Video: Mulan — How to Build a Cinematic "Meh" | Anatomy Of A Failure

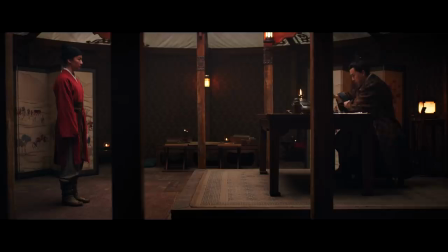990s
There still is no conflict or tension or dread or anything in it,
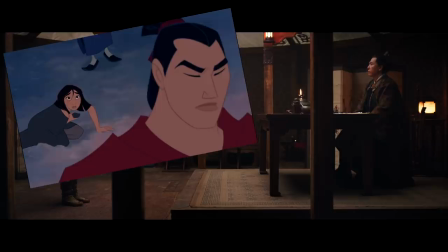994s
because we already know that the commander hasn't actually found out Mulan's identity, because that doesn't happen until after the snowfall battle.
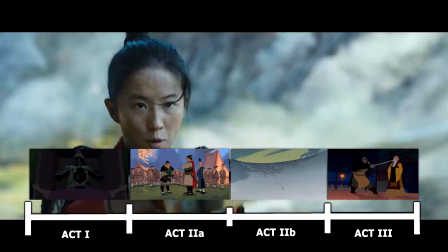1002s
And the only way to fix this issue is to give us something new and worthy.
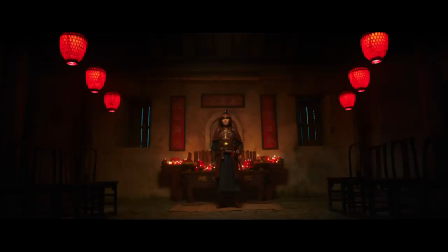1006s
Don't change and ruin the story that makes the original special, but change the way that original story plays out.
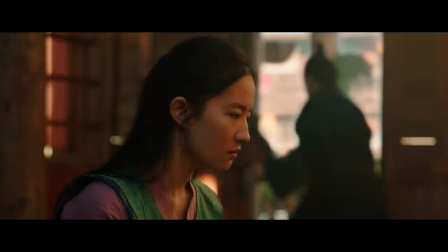1013s
Instead of just having Mulan leave at night to take her father's place, don't. Have the dad already have left with the soldiers,
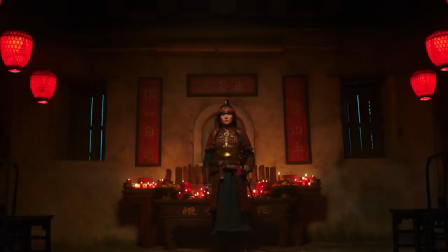1020s
only for Mulan to then experience something that makes her realize the truth and chase after him to look for a way to secretly replace him.
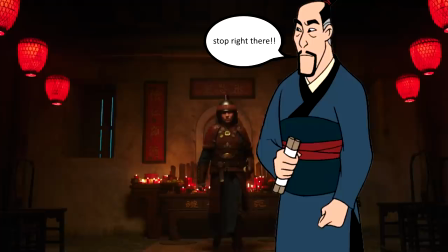1028s
Or better, have the dad catch Mulan in the act as she's stealing his armor which turns the scene on its head and makes it more about external conflict in addition to just internal conflict. As in, this point of no return plot beat has the same purpose and result but plays out differently. Instead of revealing Mulan's identity to everyone only after the snow battle,
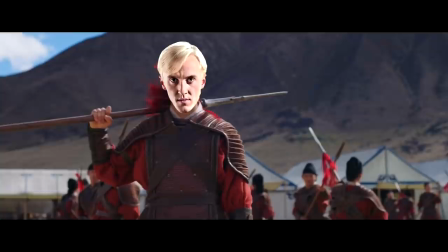1045s
create a new flawed woman-hating soldier character who finds out her identity way earlier,
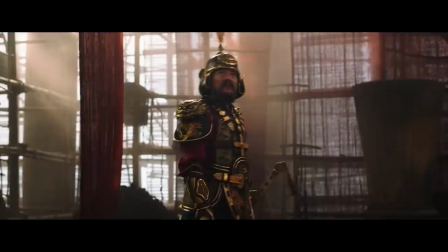1050s
which makes him at least a momentary antagonist and forces Mulan to deal with that problem.
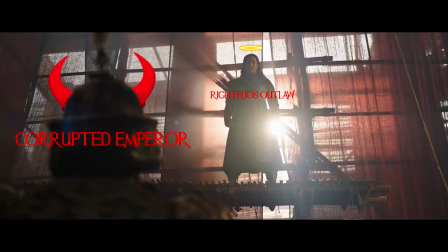1056s
As in, you don't have to make up a brand new story. All you have to do is find new ways to tell the old one.
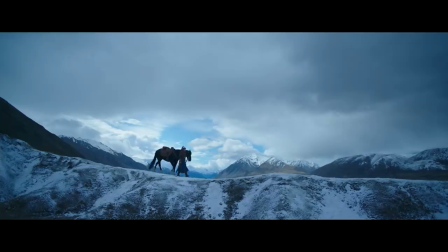1063s
Because by doing so, by going through those same major iconic plot beats but in a new unseen way,
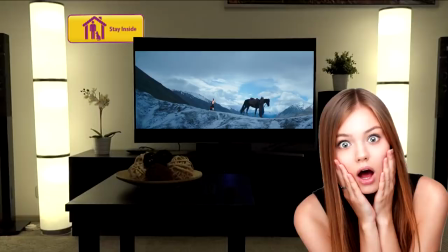1068s
you always keep the audience on its toes and invest it.
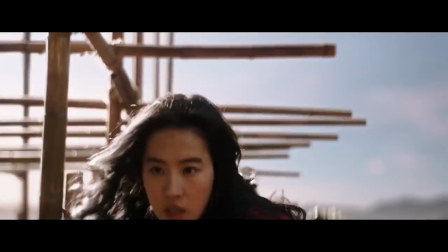1072s
Because like I've mentioned before, what's the point in you shelling out 200 million dollars for something that already exists?
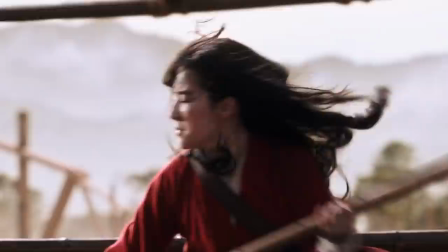1079s
What's the point in me paying 30 dollars for something that already exists? What is my incentive to invest in something that I've already invested in.
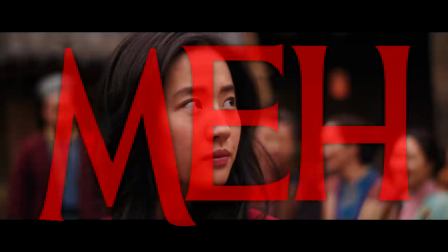1088s
There is none. And that's why the whole thing comes off as one big cinematic.
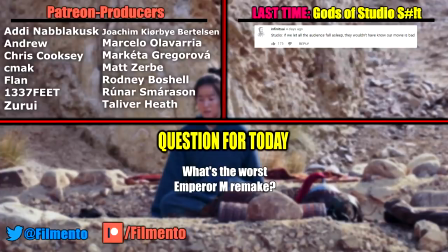1094s
Meh.